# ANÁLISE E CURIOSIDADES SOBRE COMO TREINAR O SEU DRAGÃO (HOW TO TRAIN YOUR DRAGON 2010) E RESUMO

Uma aventura irá mudar dois mundos. Eu sou o Junior Dino e vou te contar tudo sobre como treinar o seu dragão.
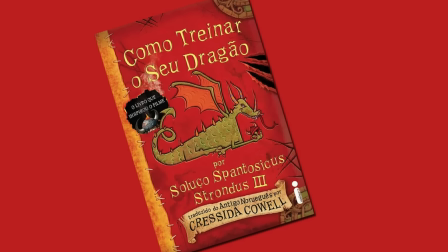0:07 Ideias descartadas, o livro que inspirou o filme, como criaram o Banguela e muito mais.
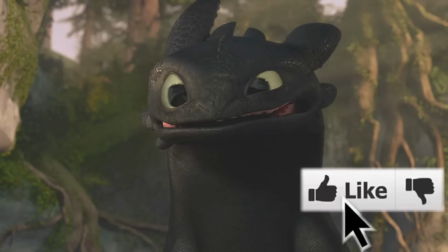0:13 Então já deixa o seu like para o Banguela ficar sorridente.
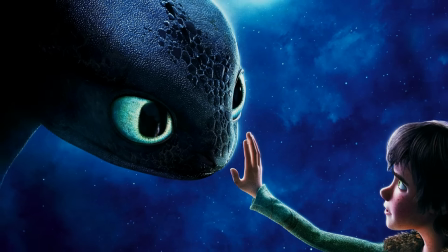0:16 Como treinar o seu dragão chegou aos cinemas em 2010 e se tornou um grande sucesso, gerando duas sequências, séries e videogames.
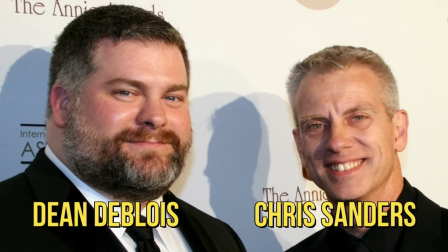0:24 A animação foi escrita e dirigida pela dupla Dean DeBlois e Chris Sanders.
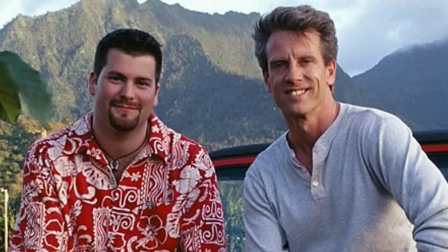0:30 Os dois também dirigiram a famosa animação da Disney Lilo e Stitch.
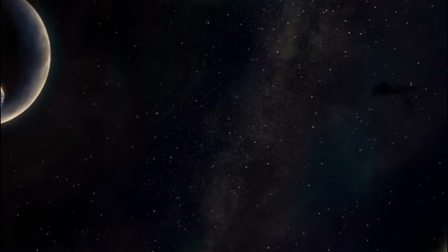0:34 Logo na abertura da DreamWorks, vemos um dragão voando em meio ao céu escuro.
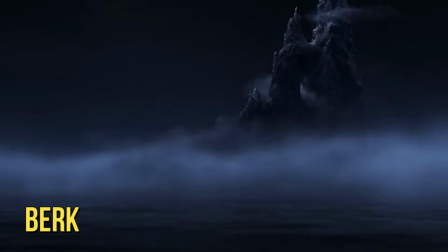0:39 Burk é uma aldeia onde os vikings vivem há 7 gerações. O único problema são as pragas.
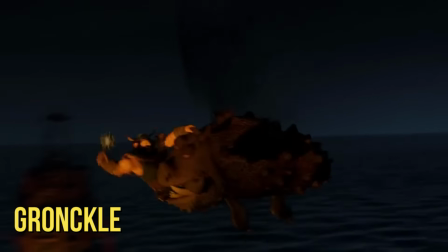0:48 Eles travam uma batalha de longa data contra várias espécies de dragões como os Grunkles, Nadars, Zipper-arrepiantes e os Pesadelos Monstruosos.
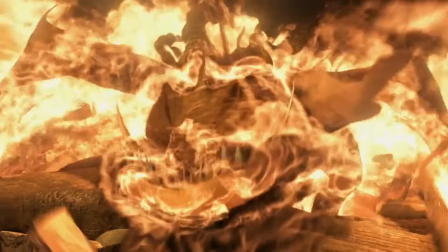0:57 O Pesadelo Monstruoso tem a habilidade de se incendiar. Olha só que bicho incrível.
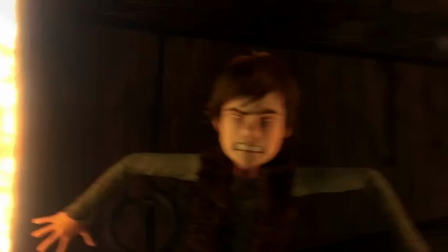1:03 O jovem Soluço é um aprendiz de ferreiro que é considerado muito fraco para caçar dragões.
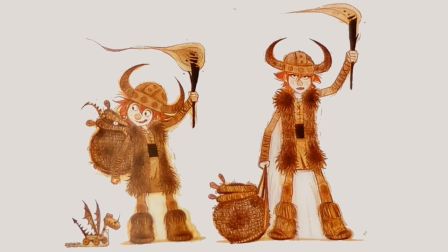1:08 No início da produção, Soluço tinha um visual diferente com um cabelo mais ruivo.
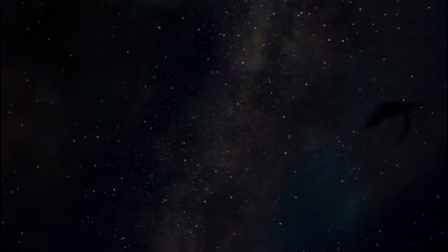1:13 Soluço quer provar que pode sim ser um caçador e para isso decide matar um Fúria da Noite, o dragão mais raro e mais temido pelos vikings.
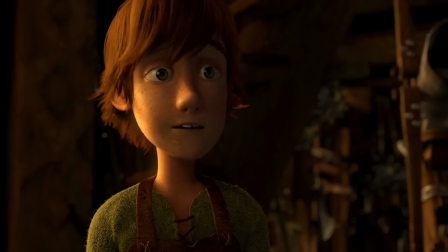1:22 Soluço é um inventor e suas invenções são esnobadas pela aldeia.
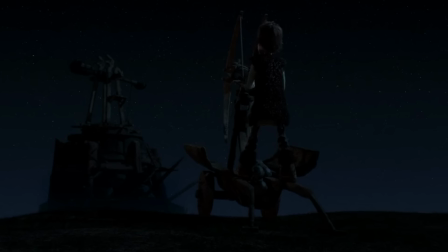1:27 Ele usa sua mais nova invenção para lançar uma rede e acidentalmente acerta um Fúria da Noite.
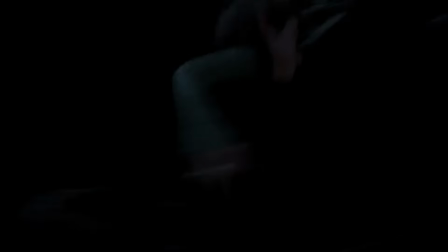1:33 Soluço é a grande vergonha da aldeia. E para piorar, seu pai é o estoico, o imenso, o chefe da tribo.
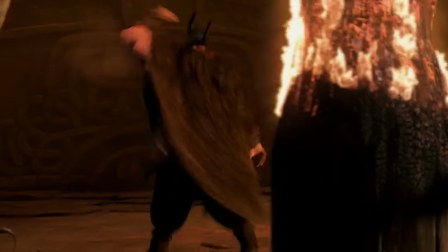1:42 Ele é tão casca grossa que sai na mão com um pesadelo monstruoso.
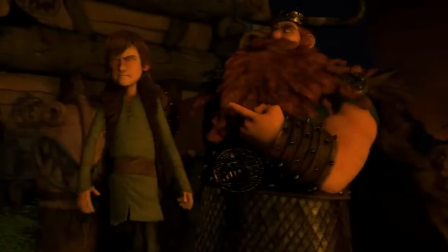1:46 Soluço é uma decepção para seu pai.
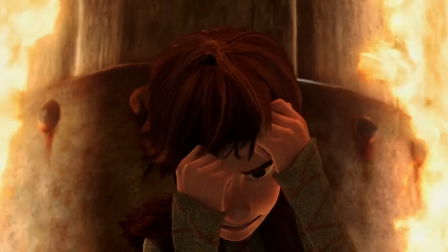1:49 Stoico queria que seu filho fosse um grande caçador de dragões, mas o comportamento medroso e estabanado do garoto traz grandes confusões para a aldeia. Você gosta de filmes de monstros e animais assassinos? Então se inscreva no canal e ative o sininho para não perder os próximos vídeos.
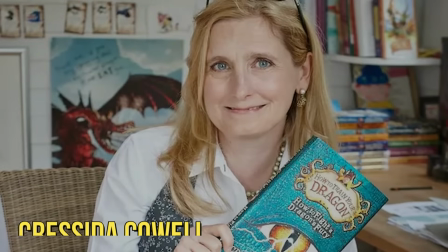2:04 O filme é baseado no livro infantil de mesmo título, escrito e ilustrado pela Cressida Cowell, que foi lançado em 2003.
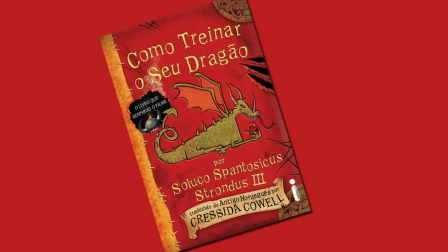2:12 Na história, para se tornar membros da tribo Hooligan,
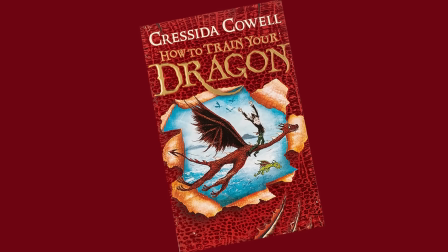2:15 o pequeno Soluço e outros garotos precisam passar por um treinamento onde precisam treinar seus próprios dragões.
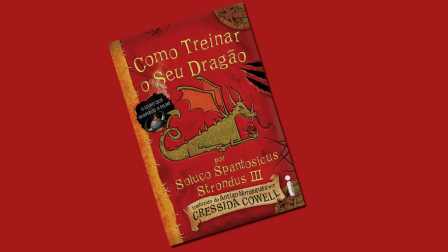2:22 O livro foi um grande sucesso e deu início a uma série que já conta com 12 livros.
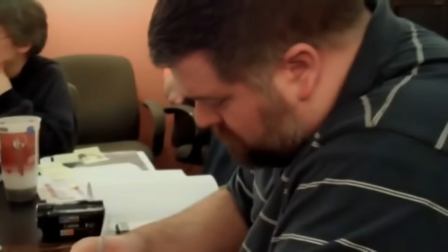2:27 Inicialmente o filme seria fiel ao livro, mas Dean DeBlois e Chris Sanders acharam a história muito infantil,
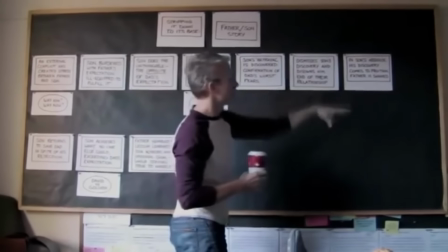2:34 então decidiram criar uma nova história para o filme. As primeiras ideias envolviam o martelo do Thor e outros deuses e elementos sobrenaturais,
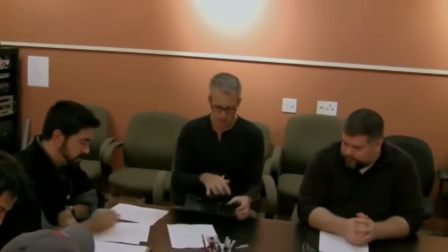2:42 mas tudo isso mudou quando eles decidiram contar uma história de pai e filho.
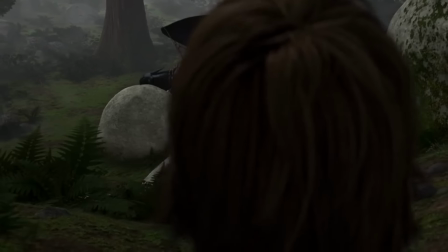2:47 Na floresta, Soluço encontra o temido Fúria da Noite todo amarrado.
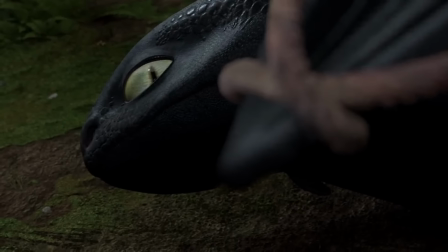2:52 Soluço fica com dó de matar o animal, então decide libertá-lo.
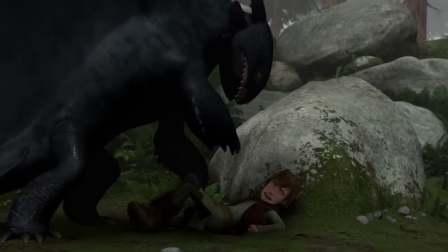2:56 O dragão avança contra Soluço, mas surpreendentemente ele solta o garoto e voa para a floresta.
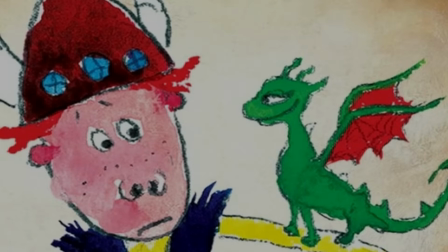3:02 No livro, Soluço precisa capturar um dragão perigoso, mas acaba fazendo amizade com um dragãozinho verde de jardim do tamanho de um chihuahua.
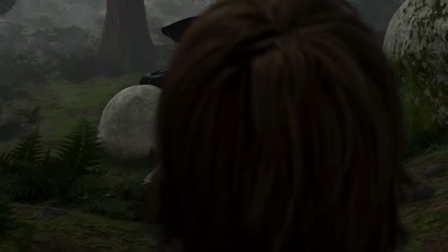3:10 Mas no filme, os diretores decidiram que esse dragão precisava ser maior e mais ameaçador para a amizade entre os dois ser algo mais improvável.
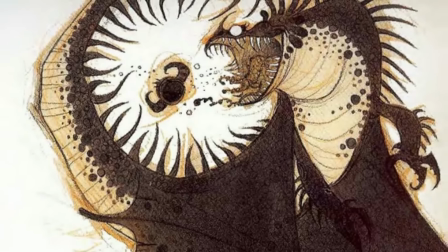3:18 Nas artes conceituais, Banguela começou com visuais mais sinistros, mas os diretores queriam uma aparência mais relacionável com o público.
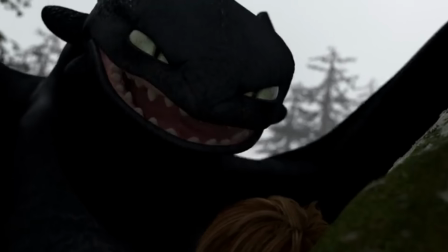3:27 A maior inspiração para o visual do Fúria da Noite veio do papel de parede do computador de um dos animadores,
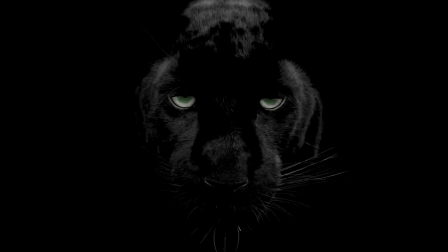3:33 que era uma pantera negra com os olhos muito imponentes.
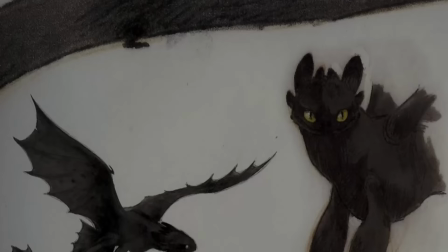3:36 Apesar de se parecer bastante com o Axolote, os animadores criaram o Fúria da Noite se inspirando em cangurus,
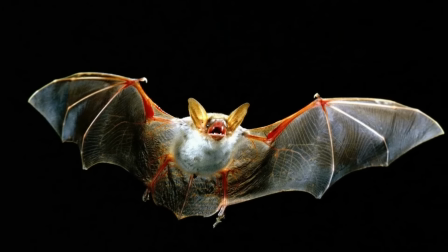3:42 gatos, cachorros, cobras, morcegos, wombats e aves de rapina.
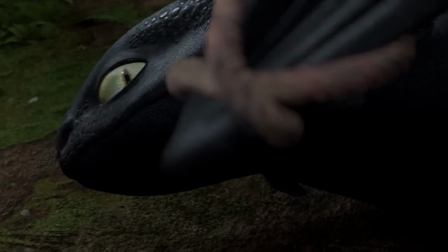3:47 E para o dragão ser mais relacionável com o público,
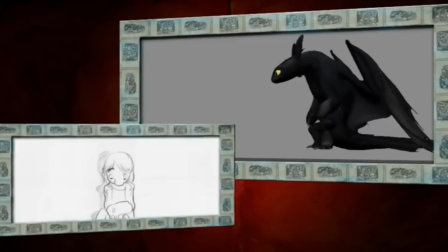3:50 o comportamento e os movimentos do Fúria da Noite foram baseados em animais de estimação comuns, como gatos, cachorros e cavalos.